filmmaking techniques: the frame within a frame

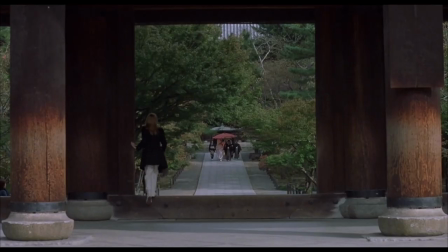0:04 Hi! So one of my favourite filmmaking techniques is when filmmakers use a frame within the frame.
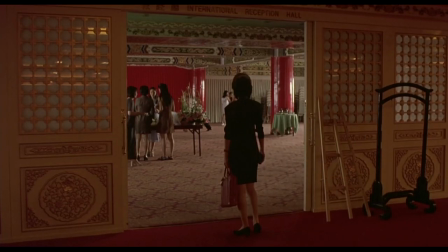0:10 And they use these frames to convey different ideas or feelings. For those that don't know what I'm talking about, here are a few examples.
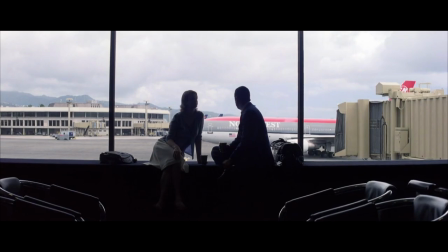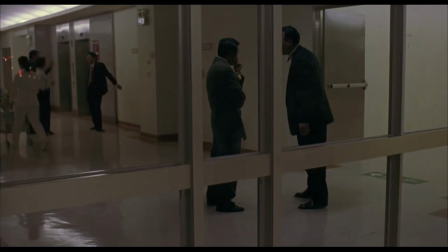0:24 Understand? Great! I think. I have no idea if you understood.
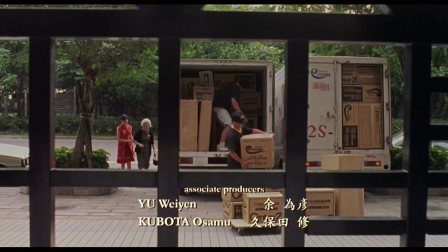0:30 Anyway. To make this video, I watched a lot of different films. What I discovered was that this technique isn't as widely used as I thought.
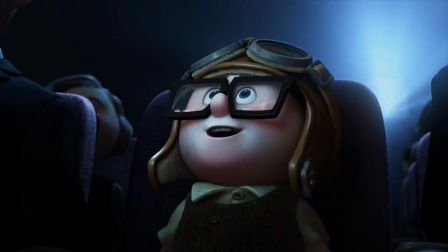0:38 Which is kind of sad. And a shame. Because I watched a lot of films.
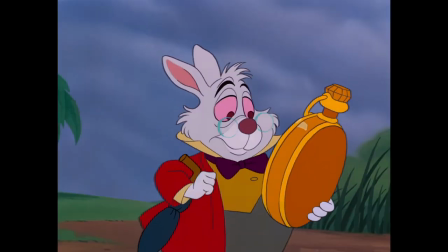0:43 So much time. Oh, and I will be referring to them as inner frames from now on.
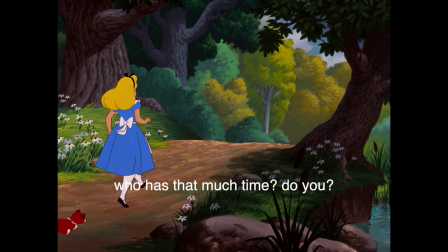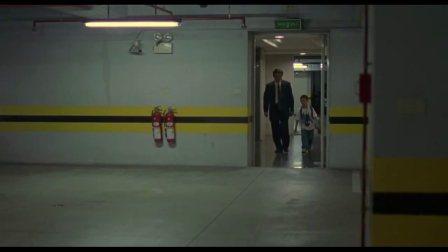0:55 So the first thing I noticed was that these inner frames could be created or formed with anything. A simple door frame.
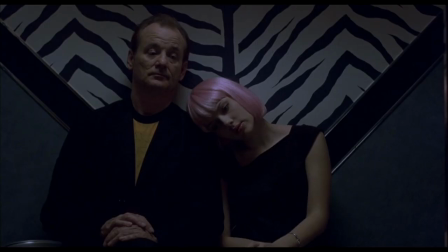1:01 A window. Something in the foreground. The background maybe. Or even light. or the lack thereof.
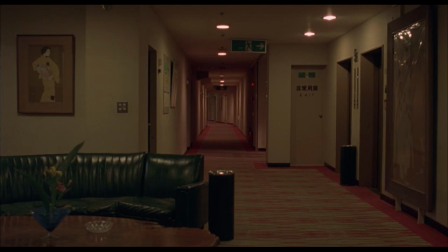1:09 What about humans? They can form frames too.
Mrs. Robinson, you're trying to seduce me.
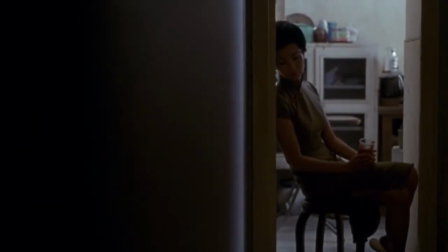1:17 The most common shapes used are squares and rectangles, although triangles and circles are also frequently used.
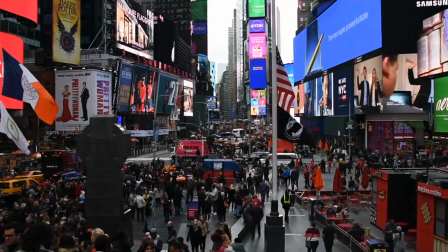1:23 If you take a quick look around your environment, I'm sure you'll find plenty of examples of these shapes. Tiles, cupboards, buildings, wheels, lamps.
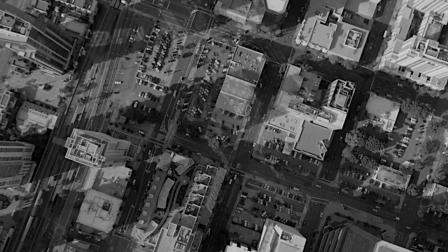1:32 Most things man-made are symmetrical. Our everyday lives are dominated by symmetry and geometry even if we don't notice that they are there.
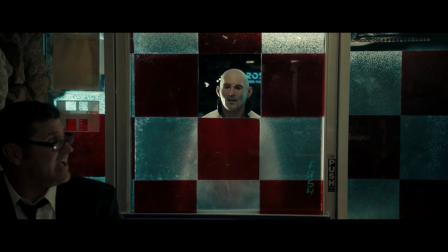1:39 But it is all just aesthetic. They do not impact or add anything to our lives besides being visually pleasing.
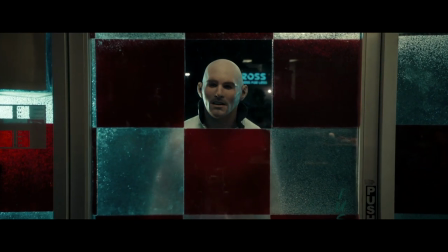1:46 In film however, they can be used for so much more.
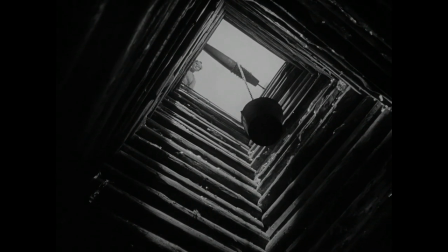1:53 Inner frames add depth to the image through use of both foreground and background elements at the same time.
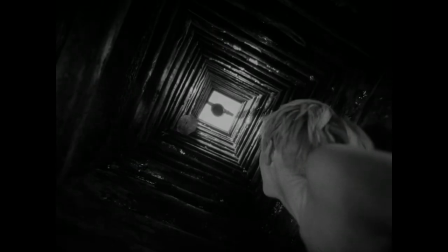1:59 Since it is a compositional technique it inherently creates more balanced, interesting and aesthetically pleasing images.
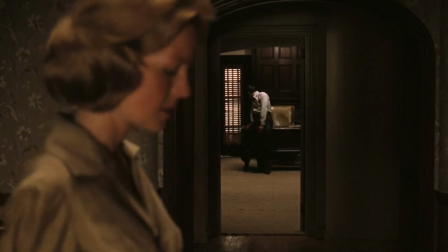2:07 Inner frames can be used to limit the information that the audience receives.
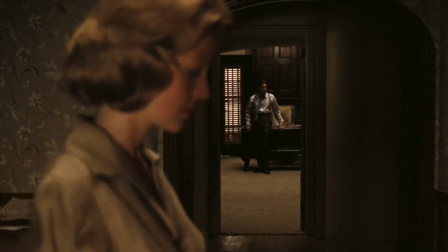2:11 If the camera is looking into a room through a doorway but not actually in the room, the audience can only see as much of the room as the doorway reveals.
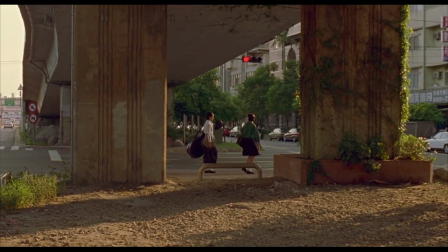2:22 They can be used to cut the characters off from the rest of the world, to isolate them in their own frame,
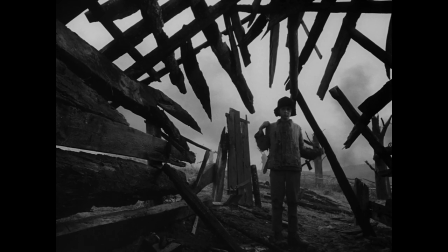2:26 to draw the eye to a particular point of focus, to show the helplessness of a situation,
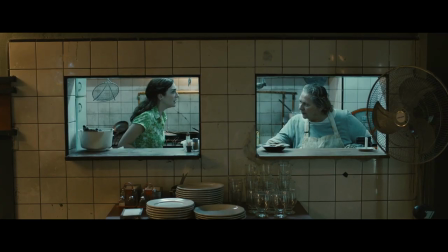2:33 their world closing in on them, to separate characters or to connect them,
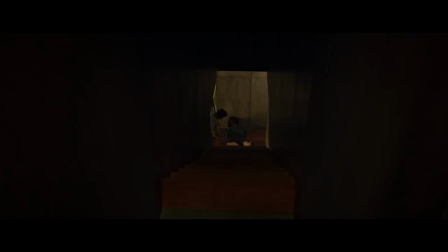2:44 to reduce the space inside the frame in order to visually strengthen the image.
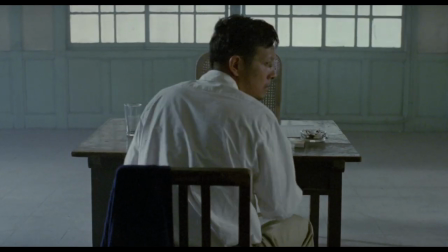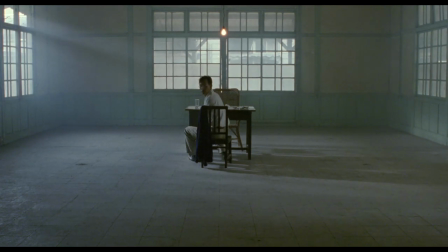2:57 And sometimes they can be used as symbols, a representation of an idea, feeling or opportunity.
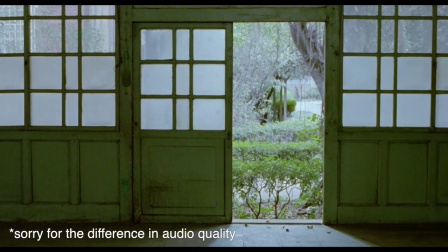3:06 Now let's break down an example.
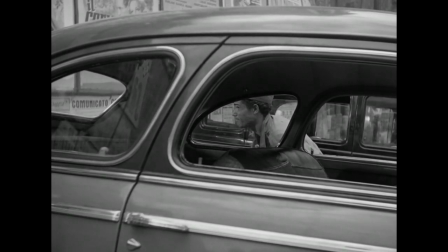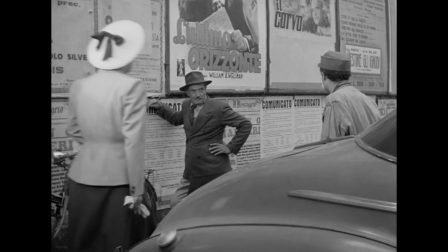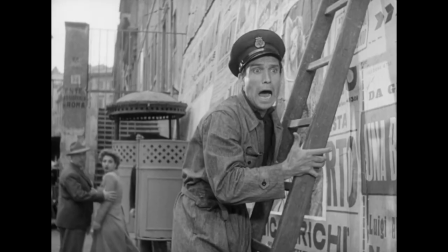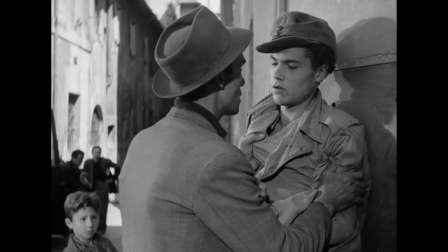3:23 Towards the end of the 1948 film, The Bicycle Thieves, the main character Antonio finds one of the titular thieves and confronts him.
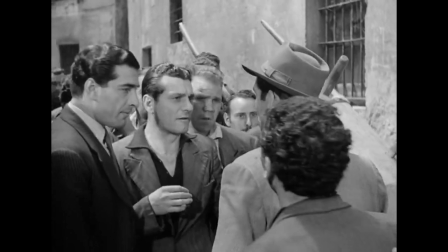3:32 The thief has a convenient moment of weakness, causing the local community, his neighbours, to rally around him blaming Antonio for his distress.
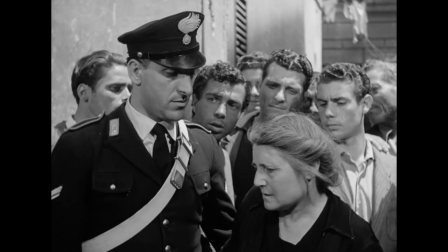3:40 After a policeman is called to the scene, Antonio, his son Bruno and the policeman search the thief's home.
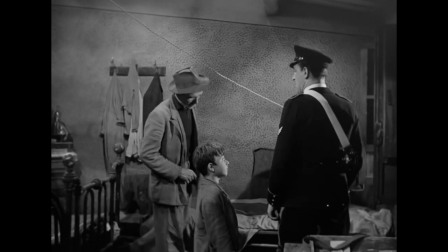3:49 When they find nothing, it becomes very apparent to both the audience and Antonio that even though we know it is the thief that stole his bike,
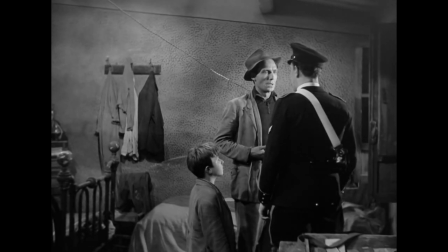3:57 without evidence, Antonio is not going to get any justice.
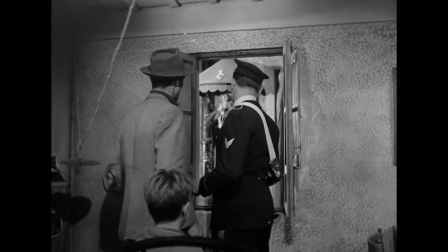4:01 At this moment of realization, the policeman makes Antonio look out the window at the street below.